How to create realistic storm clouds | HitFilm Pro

Hey guys, Javert here for HitFilm. In this tutorial, I'm going to be showing you how to use the particle simulator to create a storm cloud. This technique is the same one that I used to create the Halo jump sequence, which is a recreation of the 2014 Godzilla scene. We'll be using HitFilm Pro for this, and you can learn more about that on our website. Let's jump right into the software and get started.
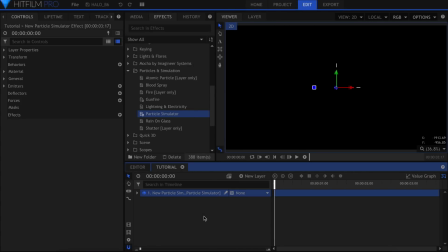We'll start by dragging the particle simulator into the timeline. In the controls panel, change the shape to cube. A little bit further down, increase the height and width to cover the screen.
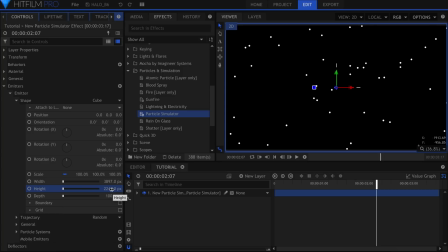You'll now notice that particles spawn all across the visible area instead of from a single point. Down in the movement category, increase the life to 60 to prevent the particles from disappearing. In appearance, change the texture source to built-in, and then choose the missile smoke texture.
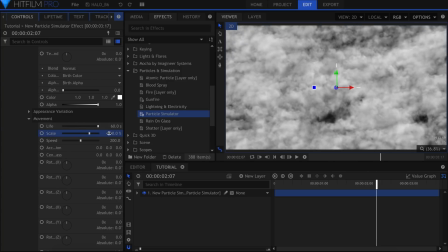Increase the scale to your liking. Set the speed to 0 so that they don't move.
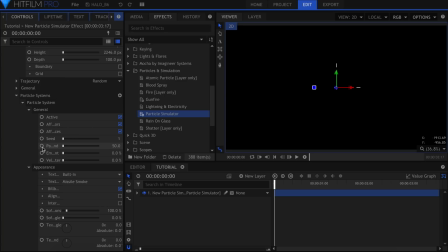The particles are still spawning throughout the duration of the shot. Come up here to Particles per Second and activate keyframes. Skip forward one frame and set it to 0. We want them to be on screen when the shot starts. Back up in the General dropdown, set the time shift to -1 second.
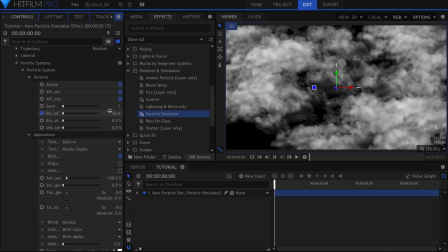Let's mix up the look of the particles a little bit. I'll start in appearance variation.
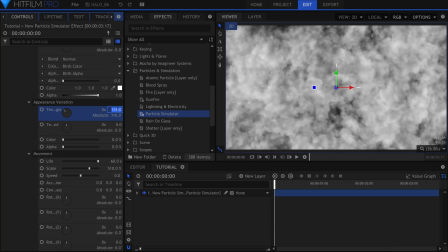The texture angle rotates them individually, so that they don't all look exactly the same. The texture angle per second adds spin to the particles. Depending on your scene, this may or may not be what you want.
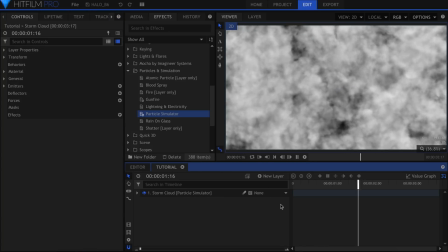Keep this low so that there is a little bit of movement. Now that we've got the particles all set up, it's time to add some light.
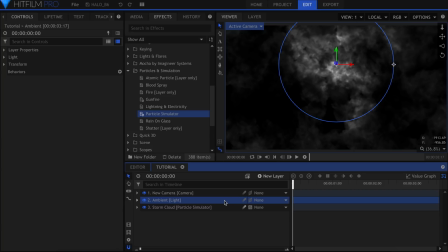Go ahead and create one from the new layer panel. In the properties, change the type to ambient.
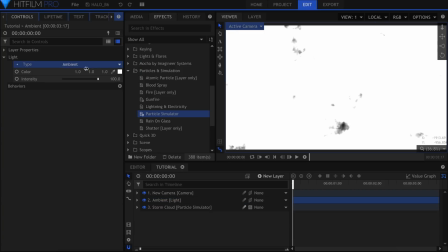This will serve as the base light, to make sure that the cloud doesn't go completely black.
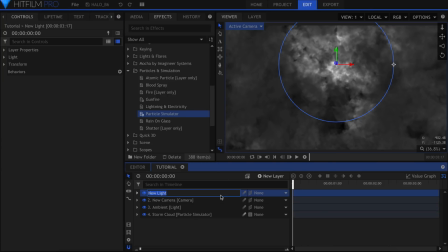We'll create another light, and this time leave it as a point.
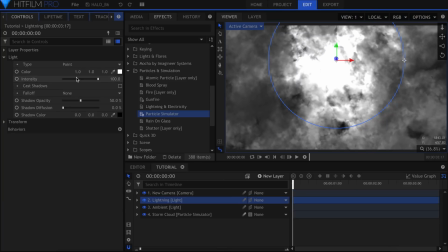Grab the blue arrow control and raise it up a bit to be over the clouds. Lower the intensity as needed.
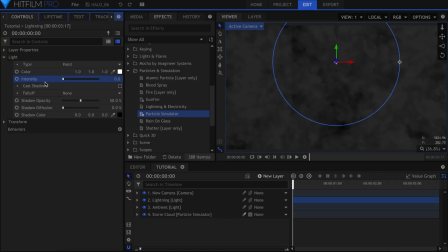This light is going to be used for the lightning flashes. Let's have the intensity start at 0, and activate keyframing.
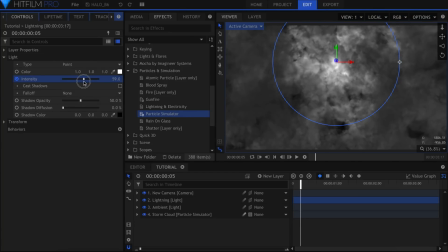Skip a few frames forward, raise the intensity, move another few frames, and put it back down to 0.
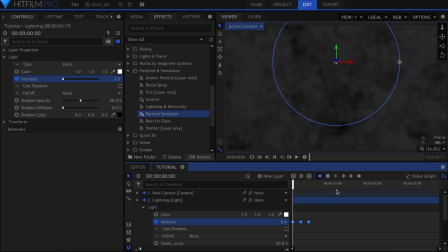Down in the timeline, I can highlight these keyframes, set them to smooth, and copy them throughout the scene. Move them around and space them out differently to add variation.
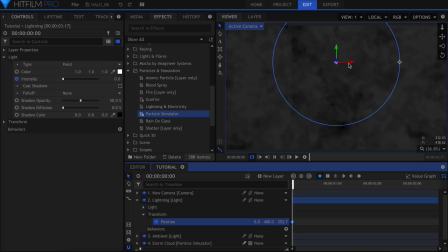Now we're going to keyframe the position. I'll set it up here to start. Then move to right before the next flash. Grab the light in the viewer, or use the position coordinates to put it in a new spot. And finally, before the third flash, I'll put it somewhere else. Highlight these keyframes and set them to constant.
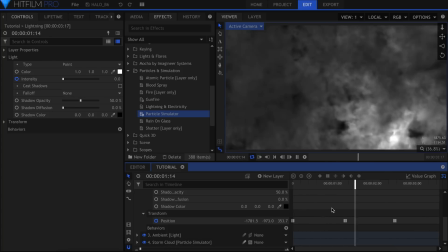This means that instead of traveling between two points, the light will jump to each spot only when the keyframe happens. This avoids the light appearing to drag across the screen. If you want, change the color to blue.
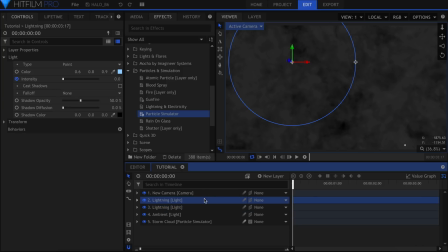Once you get this light set up, you can duplicate it and change around the position and intensity keyframes for a different look.
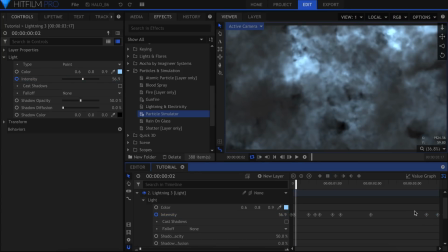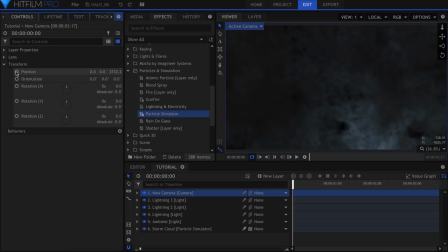A 3D camera was automatically created when we made the first light. Go into the controls panel and activate keyframes for the position. Skip to the end of the timeline and move the Z position inwards, to give the impression of falling towards the clouds.